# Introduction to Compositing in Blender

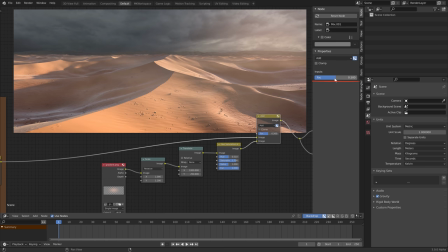32:54 So we can adjust the intensity of the mixing. Let's go with 0.4. Or, you know, you can always change the values here. I just wanted you to know that in the shelf, in these properties, there are the same options as are in the nodes. Frame it, name it gradient, and we are done with this element.
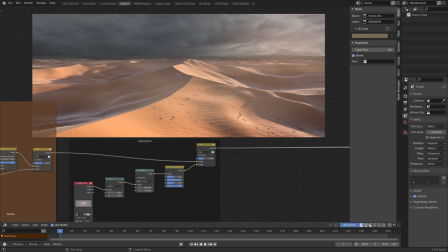33:17 In the similar way, we can mix in another important effect, a vignette. I myself use two ways to do this.
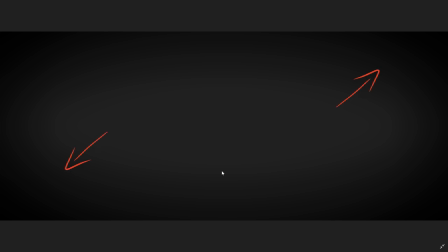33:24 The first is, I have this transparent image here of a black color on the sides of our frame, which we can mix in.
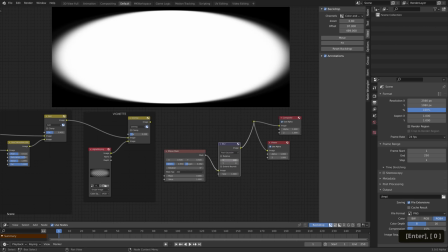33:31 Or we could of course make our own in the compositor. I find it faster to have some prepared elements that I just use for all my shots.
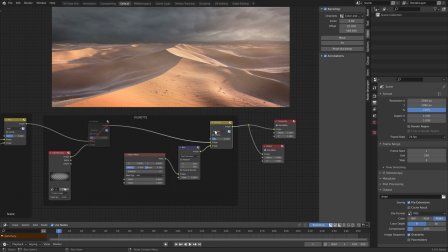33:40 But the other way is more versatile for various resolutions, though it is usually slower.
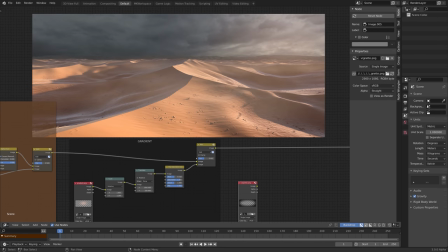33:46 Alright, let's try the image method. Bring it in, duplicate the Add node and connect these two.
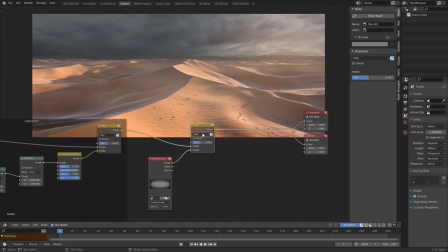33:55 Of course, set to Add, black color doesn't really do anything. However, set to Overlay, a different story, right? You can go lower with the mixing factor, 0.2 or 0.3, something like that. I'll go with 0.2. A slight but important effect, I'd say.
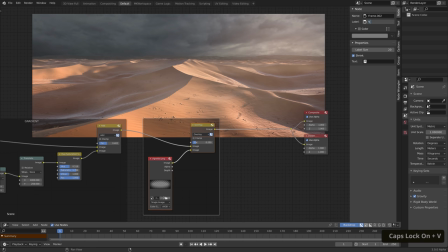34:15 Frame it as a vignette, and here we go, a nice cinematic darkening for our image.
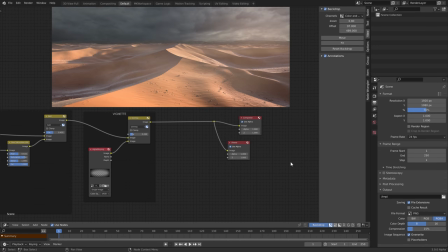34:21 The second way to make the vignette is manually, with several nodes. One little note here, for this to work, you need to copy the exact same resolution settings as your footage has, including this percentage here, so set 2560 and 100% here.
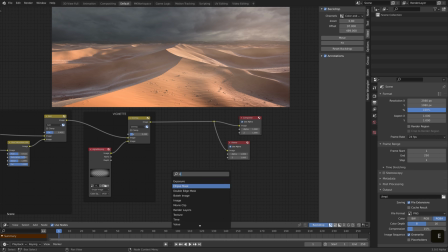34:39 Next, let's bring in this ellipse mask node and plug it in here.
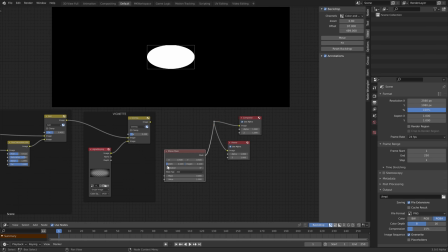34:43 It makes for us this hard-edged ellipse, which we can now adjust to our needs.
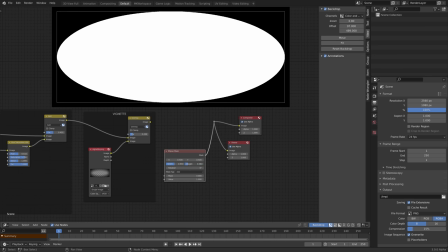34:48 So resize it here until it almost touches the corner, but not really. This doesn't have to be precise. Now bring in a blur node like this and change it to fast Gaussian to make it faster.
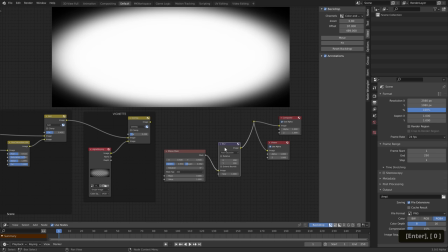35:00 And with it, blur it significantly on X and Y. By the way, you can also switch to this relative mode,
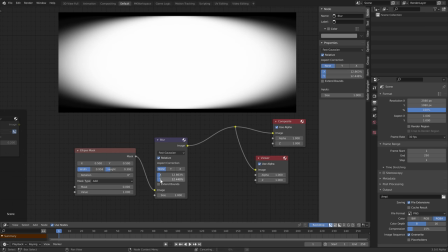35:07 and there you will be working with percentage instead of blurring pixels if it suits you more.
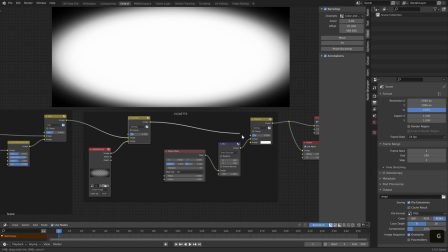35:13 And in the end, I just duplicated this overlay node and deactivated this one.
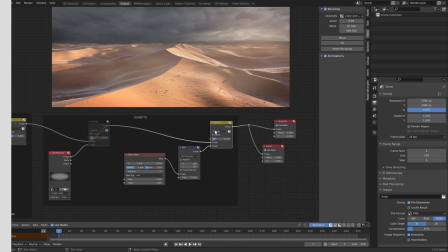35:22 And voila, that's how you make your own vignette effect. Now we can focus a tiny bit on the coloring.
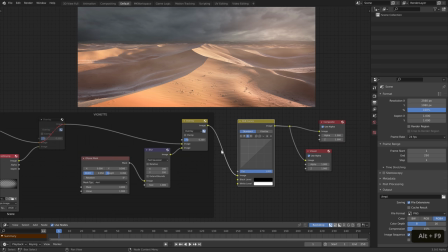35:29 Let's add a curves modifier and let's play with this curve. You can lower the green highlights and raise the midpoint of the reds just to give it a little bit of red tint. You can also increase the contrast of the image by making a contrast curve like this, raising the high points and lowering the low points.
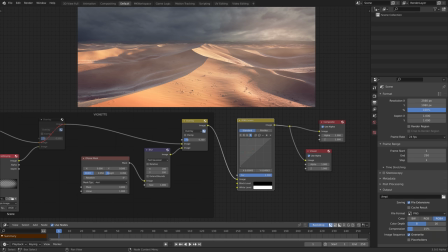35:49 You can also raise the low point of the blue curve, because blue shadows make everything a little bit more cinematic, as does more contrast, by the way.
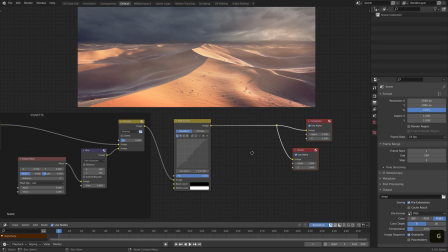36:01 Next, a node I really like, but one you also have to be careful with, the glare node. Set it to fog glow with low settings here, and then threshold of about 0.5 and size of 9. See, you can give the dunes a bit of that glowy punch it needs.
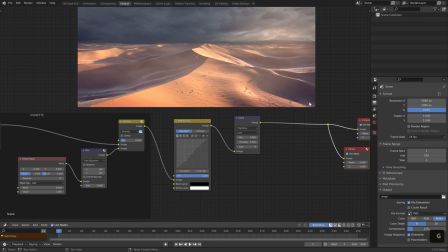36:19 If you want to have more sense of motion blur at the edges of the screen, right around here, you can also add a direction blur node. If we really crank up the values, like 8 iterations and zoom of 0.1, see what it's doing?
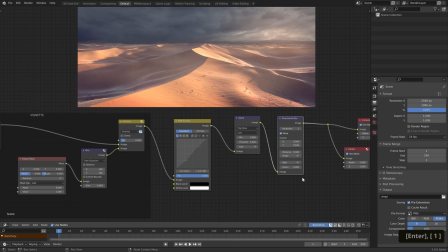36:33 But for my purposes, the zoom value needs to be raised only slightly, like 0.05 and 1 iteration.
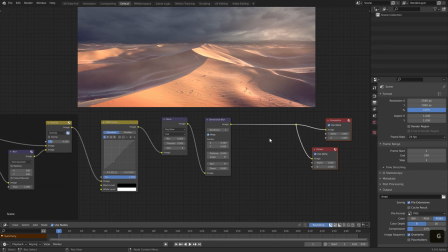36:41 Almost like a cheap motion blur. And finally, to top it all off, a thing that you may have seen in the trailer for the course, and also an effect that, in my opinion, is way overused these days, the chromatic aberration effect.